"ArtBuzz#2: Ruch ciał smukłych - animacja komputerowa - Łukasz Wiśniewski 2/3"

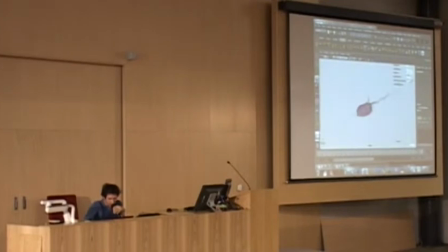[11:57]
Okej. Mamy tutaj porównanie tego efektu wave, który zastosowałem wcześniej, wraz z soft modification tool, który pozwala nam mniej więcej taki biologiczny już ruch.
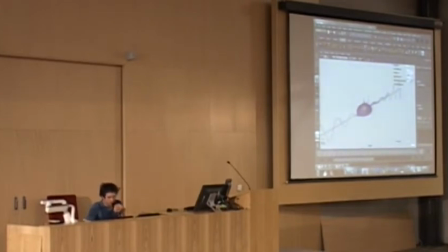[12:11]
Ma się wrażenie, że jakby coś pod skórą się porusza. Dzięki temu mogłem uzyskać bardziej kontrolowany i nieliniowy ruch w stosunku do tego, co zaimplementowałem do naszej postaci i no i mocno korzystałem z tego przy deformacji.
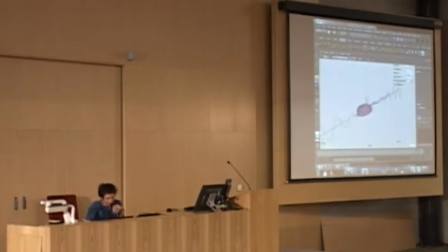[12:29]
Pokażę właściwie zaraz, jak to wykonać w prosty sposób.
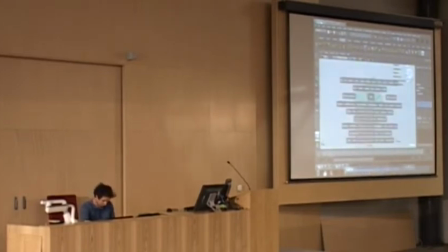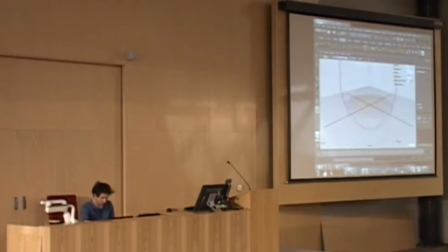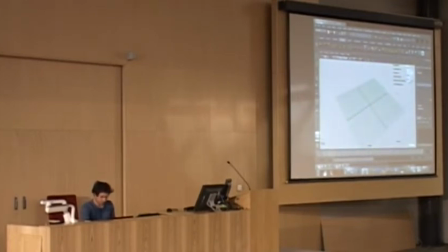Okej. Okay. Mamy, nałożyłem soft modification tool na tego plane'a,
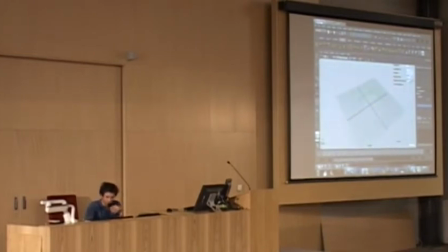[13:20]
zdeformowałem go w odpowiedni sposób, czyli po Y w tym momencie oraz tutaj jest podpięty do niego mode, soft mode, który ma opcję fall of center X, fall of center Y i Z. I on odpowiada, gdzie jest centrum tej deformacji.
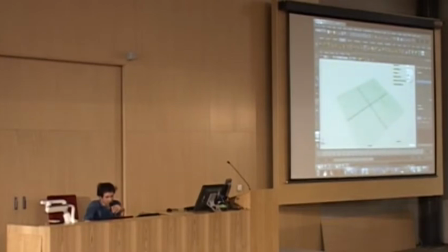[13:39]
Mogę oczywiście animować to. W naszej scenie ja podpiąłem to do lokatora, dzięki temu mogłem bez tych kontrolerów, tylko na scenie, mieć możliwość zmiany położenia tej deformacji. Mam wrażenie, że faktycznie jest jakaś siła, która przesuwa coś pod powierzchnią.
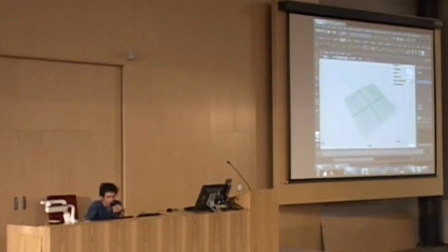[13:58]
Teraz pokażę, w jaki sposób użyłem tego w finalnej scenie z płaszczką. Może pokażę jeszcze, jak podłączyć to pod lokatora, żeby mieć możliwość na scenie manipulowania.